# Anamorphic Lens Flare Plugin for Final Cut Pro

course, physics will be physics, so if you want the anamorphic look, you should use an anamorphic lens. However, if you just want to smooth off the edges, the anamorphic lens flare plugin might help you to achieve a more organic and filmic look.
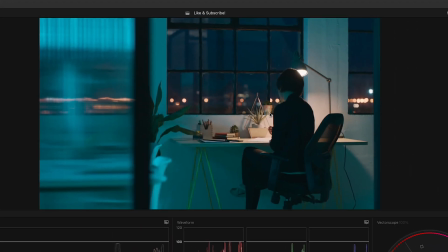(0:20)
In this shot we have the super bright desk lamp and some very nice spilled light around her notepad here.
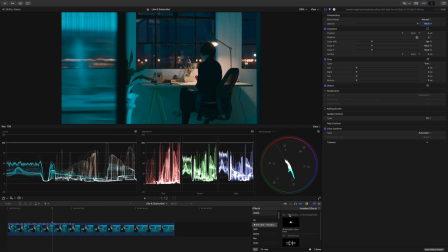(0:26)
So let's see what we can do with the anamorphic lens flare plugin. I apply the plugin and go into mask mode.
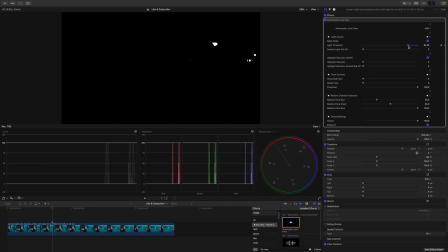(0:32)
I lower the light threshold until all the light sources I want to include show up. Maybe like this. And I will smooth the roll of just a tad. Yeah, underneath you can see the highlight recovery section, but we will worry about that in a little bit. Once I'm satisfied with my selection, I can go out of the mask mode and to my flare controls.
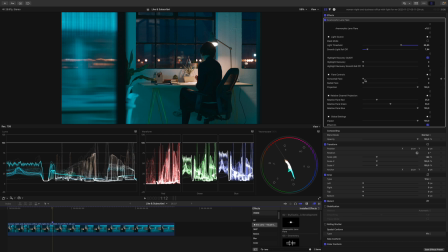(0:50)
Let's play around with them. First of all, I think I want to add some radial flare just to smooth off the edges. Maybe like this. Let's have a look at the before and after. This is before, this is after. Maybe it's already a little bit much. So, before, after. Yeah, I think that's about it. My goal with the radial flare is just to diffuse the light sources a little bit.
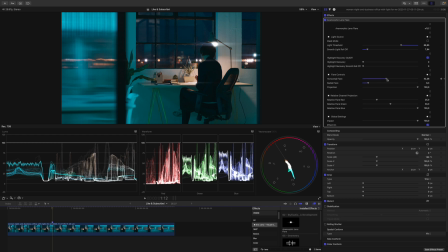(1:15)
Next, let's play around with the horizontal flare. I will increase the amount until I reach a point where I'm satisfied with the width of the flare. Yeah, I think around 79, 80-ish. Would be good. Going a little bit further, you can see that we have the relative channel projection.
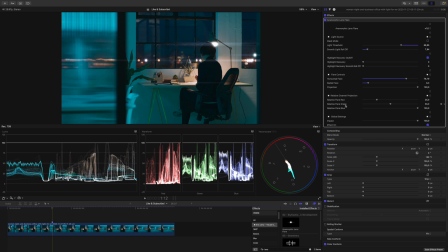(1:33)
This section lets you control how much the red channel is flared, how much the green channel is flared, and how much the blue channel is flared. If I turn down the green and the blue channel, you can see I can only flare the red channel if I want. Turn down this one, I can only flare the green channel if I want, and I can only flare the blue channel if I want. Let's reset this. Anamorphic lens flares have this blue cyanish hue, and by default these sliders are set for a good starting point.
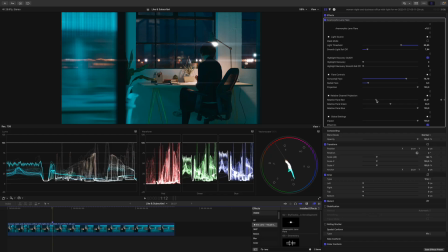(2:00)
However, I need to adjust them to fit the scene a little bit better. So I will decrease the red channel even a little bit more, and the green channel as well. And now we are in this blue cyanish ballpark.
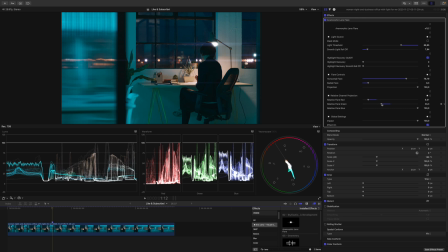(2:12)
I think it's a little bit too blue, so I might increase the green ever so slightly, and now the hue matches what we see on screen. So I think this blends in quite organically. Next, if we have a look at the before and after, we can see that our light sources in the distance and also the desk lamp,
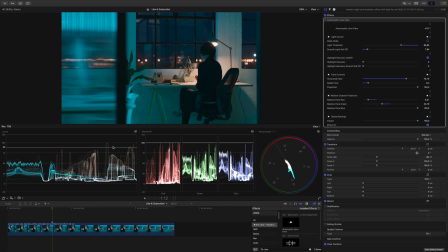(2:29)
although the desk lamp sits already pretty high at 98 IRE, will get blown out. So this is before, this is after, this is before, this is after.
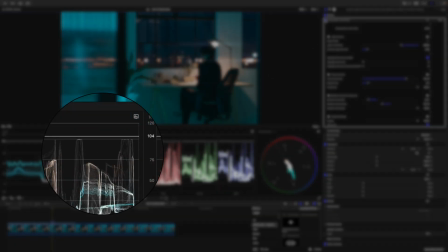(2:40)
Have a look at the right end here. Again, before, after. Obviously, we don't want our highlights to blow out.
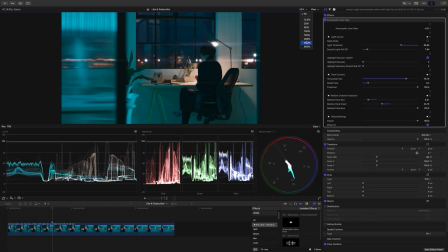(2:46)
So let's increase the highlight recovery. I will zoom in on one light source to see what we're doing.
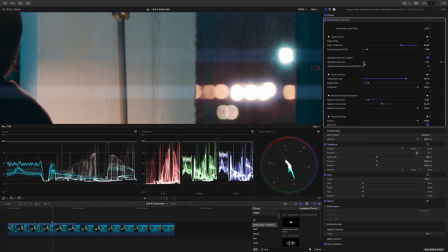(2:51)
I think that one is a good candidate over here. I will increase the amount of the highlight recovery until the light sources are back to normal. Just like that. Increase the highlight recovery a little bit further still. Increase this roll off again.
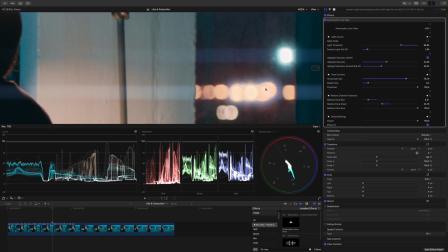(3:06)
Let's have a look at the before and after. This is before. This is after. We still have a weird ring around them, so let's play around with the slider a little bit more. Before, after, yeah, I think this is pretty convincing. However, we are facing an issue. This doesn't look very natural, does it? The flare is brighter than the actual light source.
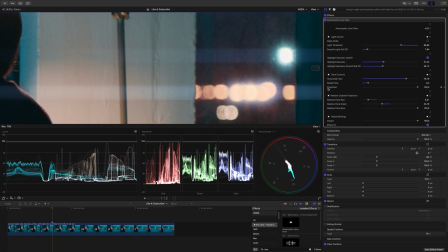(3:24)
So now it's time to control the projection.
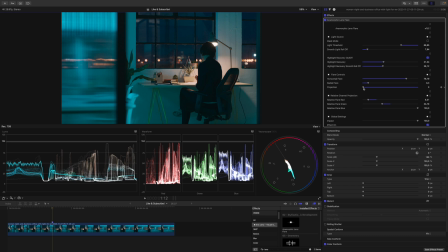(3:27)
To do that, I'll zoom out again, decrease the projection fully, and increase it until I reach a level where I'm satisfied with the result. I think actually around 44, 45 would be a sweet spot for me.
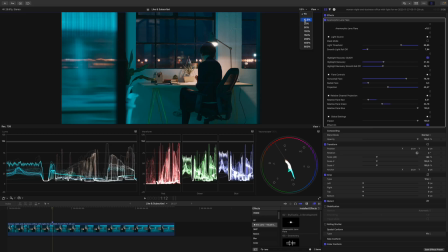(3:41)
The key with these plugins is that you don't want to go too far. Let's zoom in again and let's have a look at how good of a job we did.
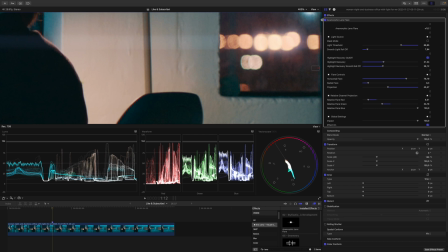(3:48)
Yeah, this blends in much more naturally. So this is before, this is after. I think I will decrease the radial flare a little bit. Something like that.
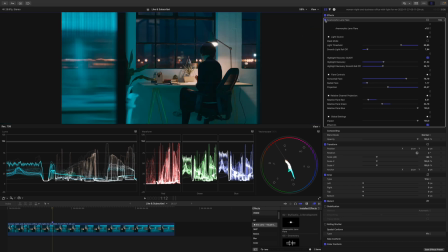(3:58)
Before, after. Yeah, that's good enough for me.